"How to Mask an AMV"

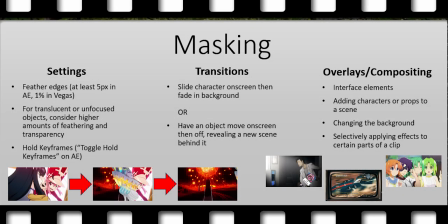(0:01)
Hey there friends, how's it going? This is not a conventional video essay, but it is a demo, and if you're interested at all in using masking as a tool in your own video editing, I would strongly recommend that you stick around. So first, what is masking? Masking is when you cut around some elements in a clip so that some parts of that clip are visible and others are hidden.
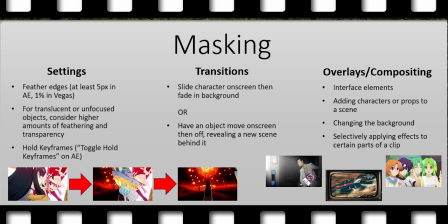(0:21)
As I like to say as an AMV editor, masking is what lets a character from one anime walk into a completely different anime scene. Now, for settings, I would recommend that you feather the edges of your mask a little bit. I used to believe that if you're really precise with your anchor points, then you don't need to feather the edges.
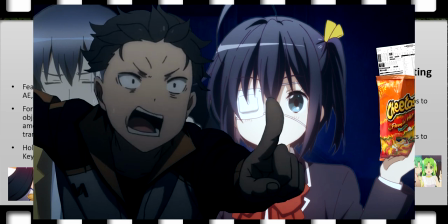(0:39)
But this is not true, as the border can look jagged or just too stark. Now, I'd recommend at least 5 pixels of feather in After Effects.
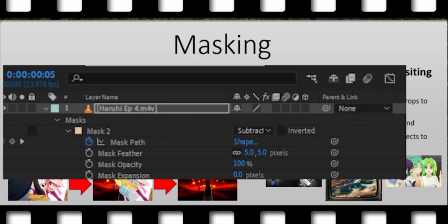(0:47)
Sony Vegas uses percentages in its feathering, so I'd recommend 1% in Vegas.
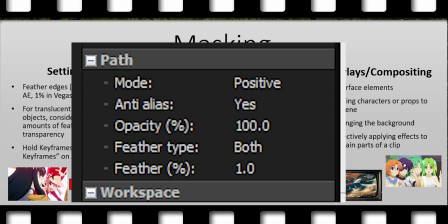(0:53)
If you complete a mask and then realize that the edges are too tight or too loose, which is to say too far from the outline and thus,
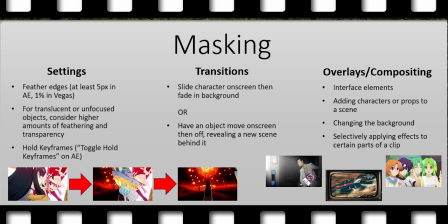(1:00)
include parts of the background, I would recommend that you use feather out or feather in
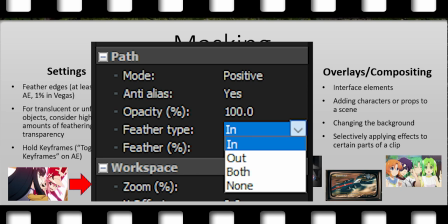(1:06)
Vegas to kind of push the mask out or in a little bit. In After Effects, you can do this by adjusting the mask expansion.
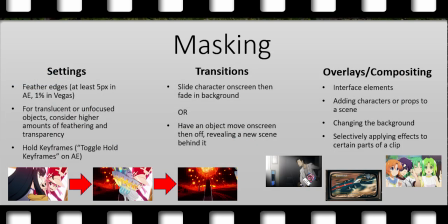(1:13)
When masking a translucent object, you might want to make the mask layer partly translucent as well, so that you can kind of see through it. Similarly, when you're going around the edges of an object that is indistinct or out of focus, those edges are going to be a little fuzzier, and you might want to increase the feathering.
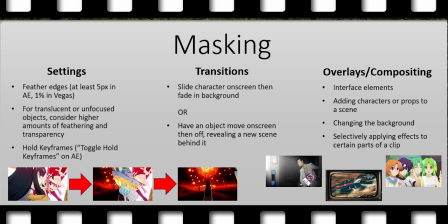(1:29)
As opposed to, say, 5 pixels of feather in After Effects, you might want to go 10, 15, something like that. Another thing to keep in mind is that editing software by default will set the mask
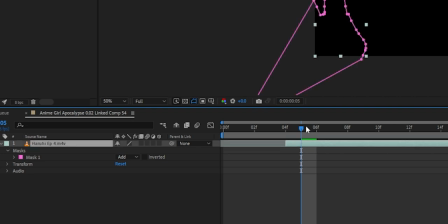(1:41)
keyframes to smoothly try and go from one into the other, but you probably don't want that if you're editing anime,
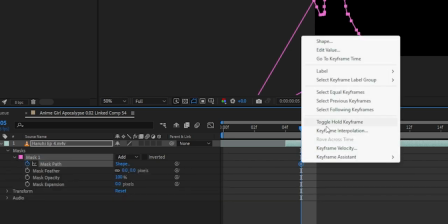(1:47)
so I would recommend that you select the hold keyframe options just about every time,
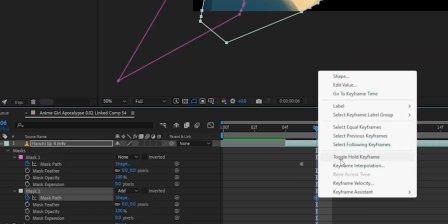(1:52)
which in the case of After Effects is right-clicking on the keyframe and selecting toggle hold keyframes in the dropdown.
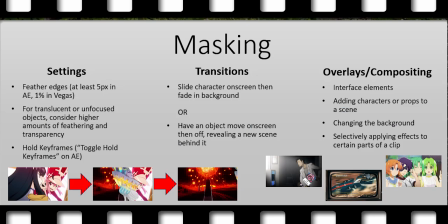(2:00)
As far as how masks are used, masking transitions are one of my personal favorite uses for masking. They're very visually impressive, and they create this great sense of visual cohesion within an AMV.
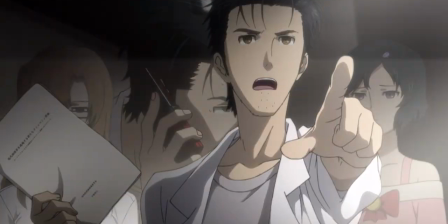(2:10)
Strategies for masking a transition would include sliding a character on screen and then fading in the background behind them,
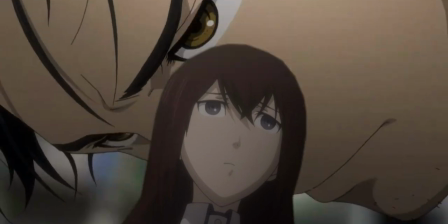(2:16)
which requires masking the character out of the scene so they can enter without the rest of the clip,
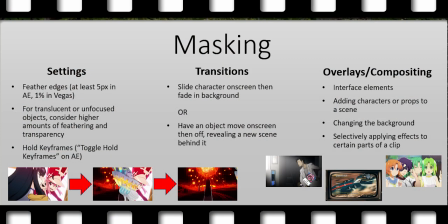(2:20)
or having a character or object move across the screen, revealing a new clip behind them as they pass.
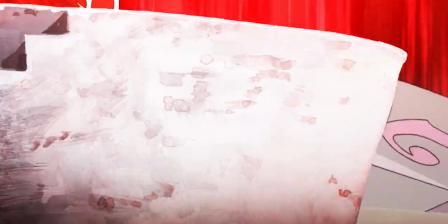(2:26)
And you can see an example on screen here where Ragyo Kiryuin from Kill la Kill walks across the screen, bringing a new scene in with her.
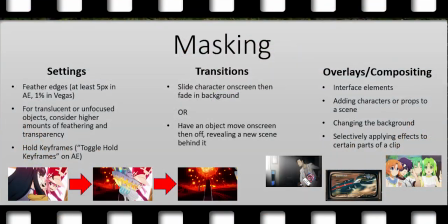(2:32)
Another use of masking is for overlays or for compositing. So when a character has been masked in or an object that's been masked in remains on screen, you can kind of present them as if they are part of a scene that they're not from,
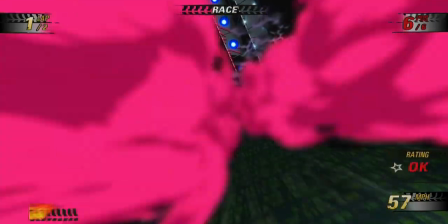(2:44)
right? So my good friend, Commander John Crichton, did a Redline AMV that makes this heavy use of masked interface elements,
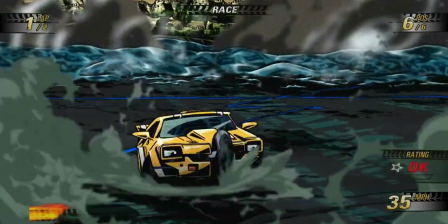(2:52)
presenting Redline as if it were a video game. And in order to do this,
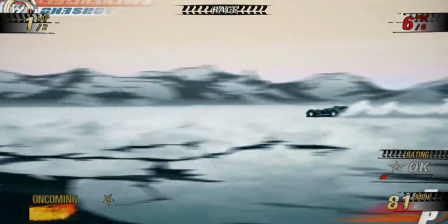(2:56)
they have taken every bar, every piece of text, every notification from the game Burnout,
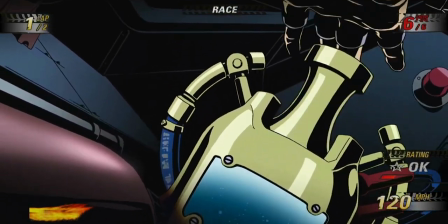(3:02)
and have then gone in and, overlaid that, after cutting them out, have put them onto the Redline video.
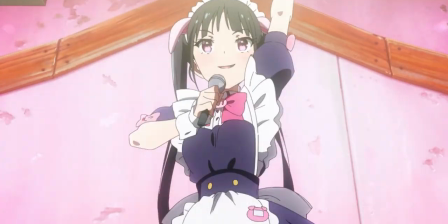(3:07)
I've done some similar things with interface elements in the AMV Made Shadow Legends, but in addition to that,
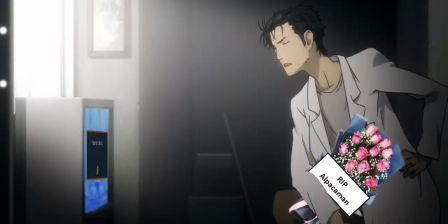(3:14)
I've also put this silly-looking flower bouquet in the Steins Gate clip from that same AMV,
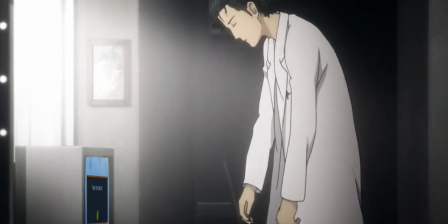(3:18)
so it's not just interface elements. You can create something that looks very out of place for the sake of comedy, or you can do something,
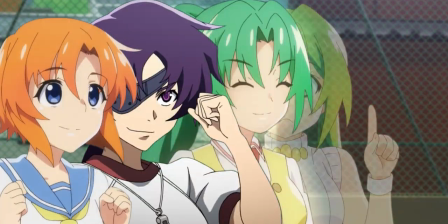(3:24)
that looks a little more in place, like these characters from Higurashi and Mirai Nikki that I've kind of put,
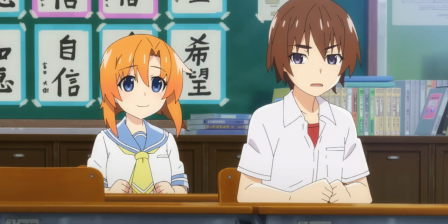(3:30)
together in a scene.
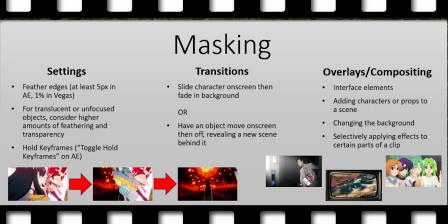(3:31)
Now, there are a lot of really stellar AMVs that will also separate characters from their backgrounds in order to kind of put them in front of a sea of stars, in front of realistic skies, or even real-world locations.
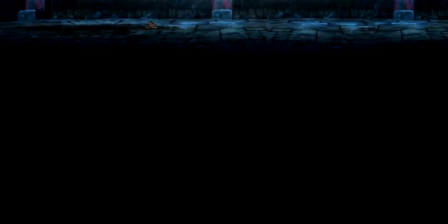(3:42)
I haven't gone too hard with this, although frequently in my AMV Kotomini D&D club, I had to put all of the characters in a dungeon,
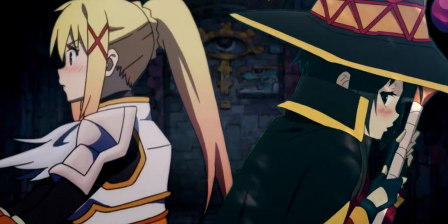(3:50)
and so what's interesting is that a lot of the source clips from Kotomini D&D club do not feature the dungeon backgrounds.
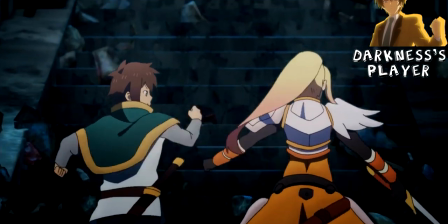(3:56)
I've, taken maybe 4 dungeon backgrounds from the anime and reused them, which you'll begin to notice if you rewatch through with that in mind.